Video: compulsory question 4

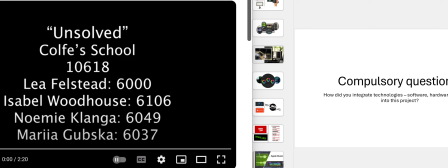Hello, my name is Isabel Woodhouse, and this is my compulsory question 4. The question is, how did you integrate technologies such as software, hardware, and online into this project? So, on the left hand side here, we have the unsolved film, which we are about to watch, and on the right hand side,
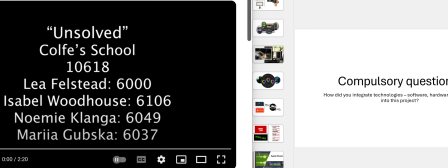we have a PowerPoint that I have created to help us talk through the unsolved film and figure out how we got to where we are today. So let's get started. When you press play, there is a 15-second intro where you see the title Unsolved, you see Colf School and the Colf School number.
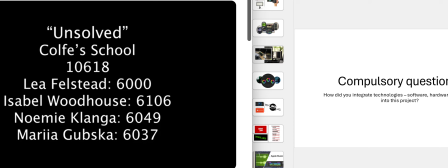You also see the names of everyone involved, their candidate numbers. So everyone involved is myself, Leah, Noemi, and Maria.
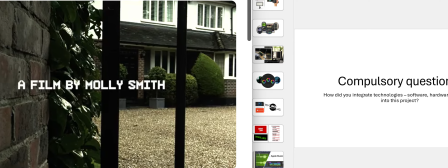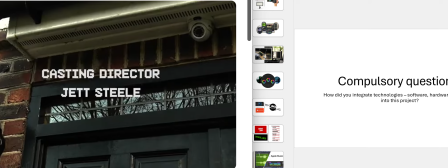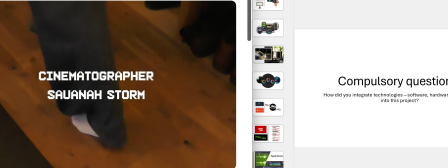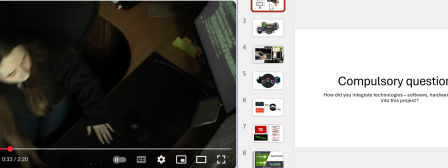What we have just watched is the establishing shots for Unsolved, and during the whole filming process of Unsolved,
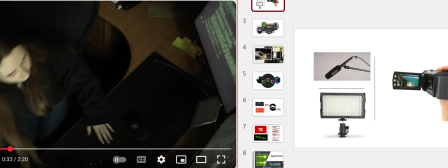we used high quality camera and lighting equipment to capture the crisp, clean visuals needed for a sci fi setting, as well as using a boom microphone for good sound quality.
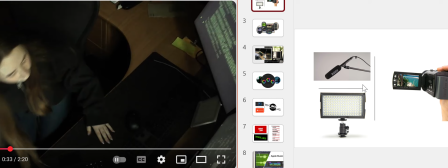And as you can see here on the PowerPoint, there is the type of camera we used, the lighting we used, and also the boom we used for the dialogue scenes.
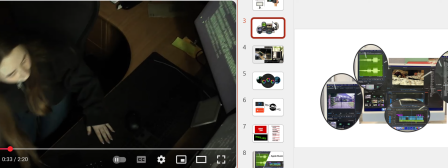We also did all of our editing on Premiere Pro, and this allowed us to blend visual and audio elements seamlessly, which is crucial when working with a genre like sci fi.
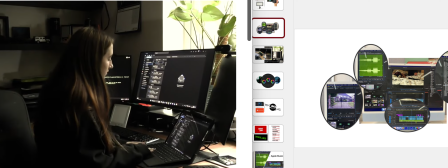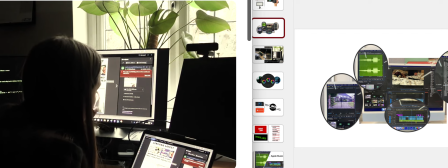Infamous hacker found dead.
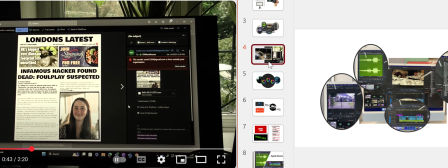As you can see in this scene, our main character Bella is sat at a desk surrounded by screens and a laptop,
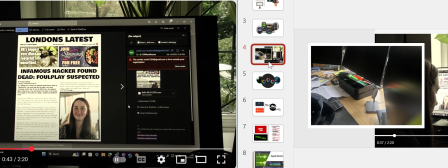which was a key visual motif for this film. This setup was carefully lit to ensure the screens created the desired techie aesthetic. To make sure the lighting was consistent throughout this, it involved us shooting on 4 separate days to make sure the lighting stayed the same in each shot.
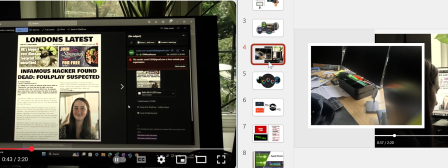This setup also reflected the main character Bella's personality and her relationship with technology.
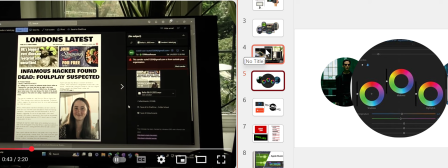Also, during the whole film, we used After Effects to apply a colour gradient through lumimetric colour panels. We used a blue colour gradient called Magnificent West to reinforce the cold, high-tech atmosphere central to our sci-fi setting, reminiscing
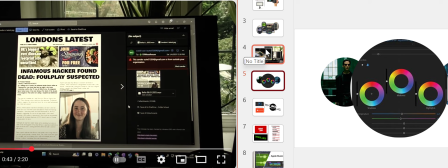films like Minority Report and The Matrix, which I have earlier studied. This colour panel conveys the genre's themes of isolation and technological dominance.
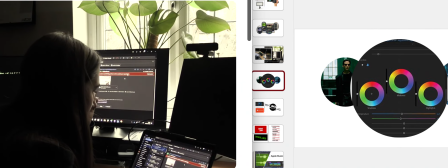And a video.
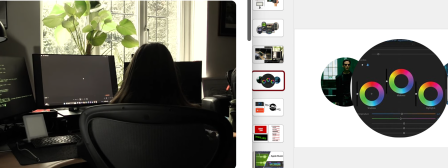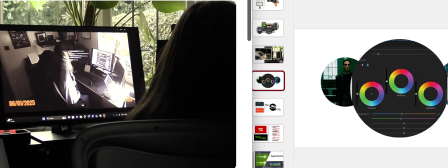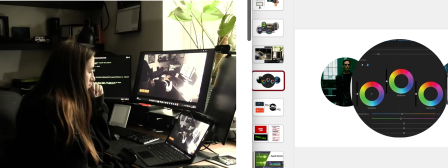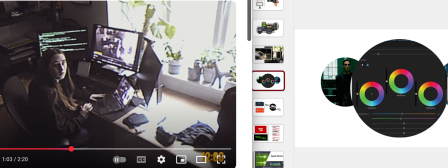This here is a very key shot, probably the most important shot in the Unsolved film, because here in the bottom left you can see a date which says the 4th of January 2005, but in the killing scene we just watched it said the 6th of January 2005.
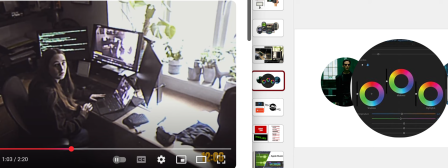So here it shows, first of all, her getting killed, but she's alive, so it doesn't really make sense. And then the dates showing that this video she has got is from the future, showing her own death. So this is kind of the turning point in the film where it really turns into a mystery and the audience start questioning everything.
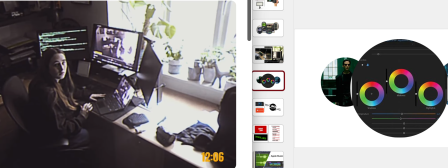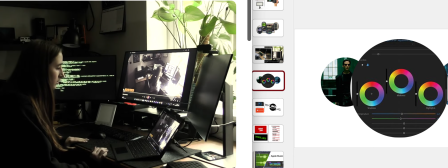What should we suggest?
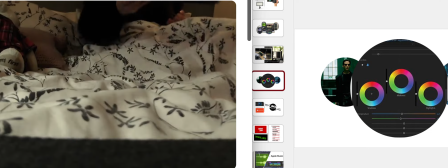Jess, look at this.
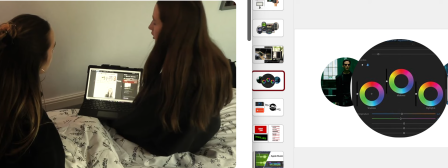We should go to the police. You know I can't do that. We have to try and figure this out.
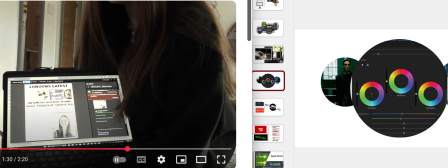But this is serious.
In this scene specifically, it was very important because there was a lot of dialogue.
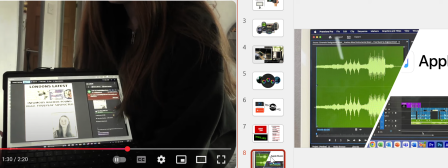So we had to match the music and the dialogue so you could hear the dialogue but also hear the music in the background. So the suspense started building as the music started to build. So for the music, to ensure the music was not copyrighted, we used Apple Music to select appropriate royalty-free tracks,
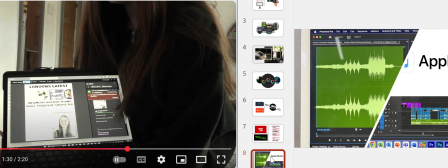which contributed to the overall soundscape and emotional tone of this sci-fi film.
This is my life. I'm going to go and figure this out. You're going to help or not?
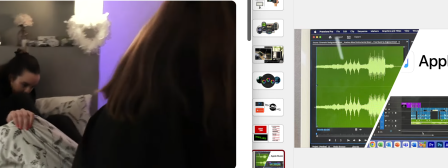Okay, fine. You better not get us killed though.
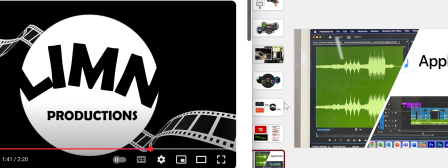Here is our production logo. And for the production logo, we use both PowerPoint and Photoshop to design it.
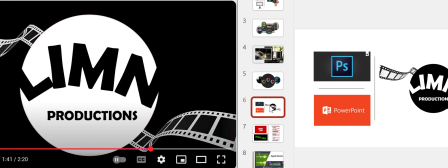It reflected the cinematic identity for our project, and we chose to call ourselves Lemon Productions as it was our names. So it stands for Leah, Isabel, Maria, and Noemi.
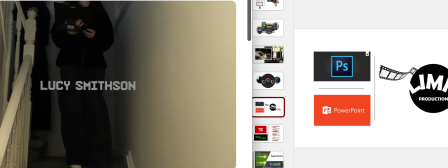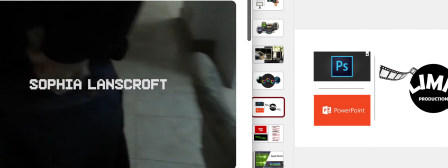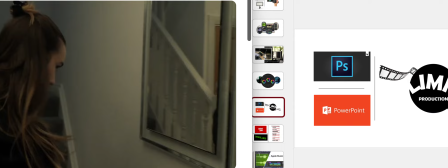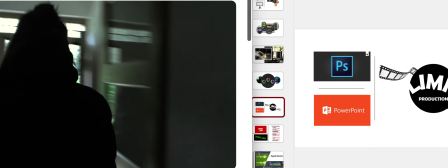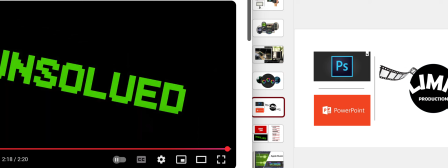So this is the end of the unsolved film, but we still have a bit to talk about.
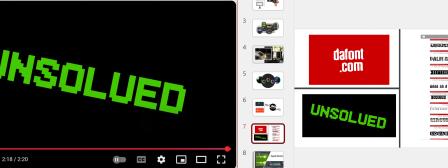So we used defont.com to choose our font. We ended up using one called Superstar as it was a code-like font that matched the genre and the themes of the film.
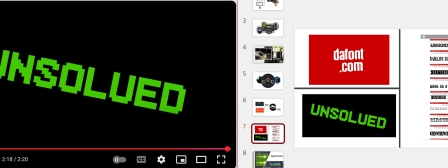As unsolved comes up at the end, as you can see here, we put it into green so it matched the code shown earlier on the computer screens. This just kind of ties the whole film together, making it seamless.
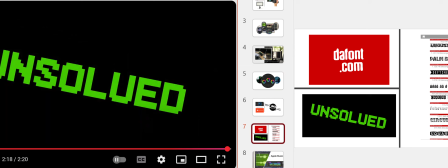We also used YouTube to upload the film.
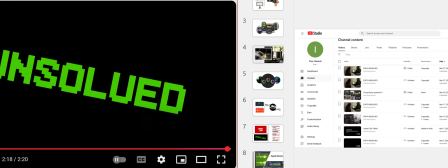Um, this allowed us to share our project with our teachers and a wider audience so that we can receive feedback throughout. And as you can see, I've also uploaded different exports. So the one we are watching now is the final export, Export 6, but we did have other exports before.
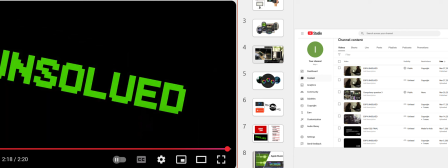I've also uploaded my other compulsory questions to YouTube. We also used Wix to document this whole production process,
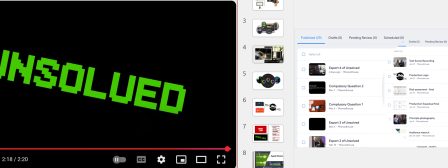creating a digital portfolio that tracked our journey from pre-production to the final edit. This platform allowed us to present not just the final film, but also various drafts and production materials. So, that is all we have to talk about. So thank you for listening to my compulsory question 4.
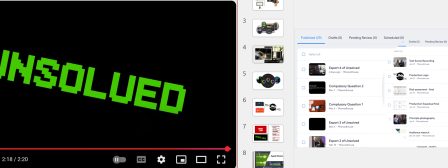We have covered the software, where we use Premiere Pro, Photoshop, PowerPoint, and defont.com. Also the hardware, where we use different types of cameras as well as lighting and a boom, and many computer screens. Finally, for online integrations, we used Apple Music, YouTube, and Wix.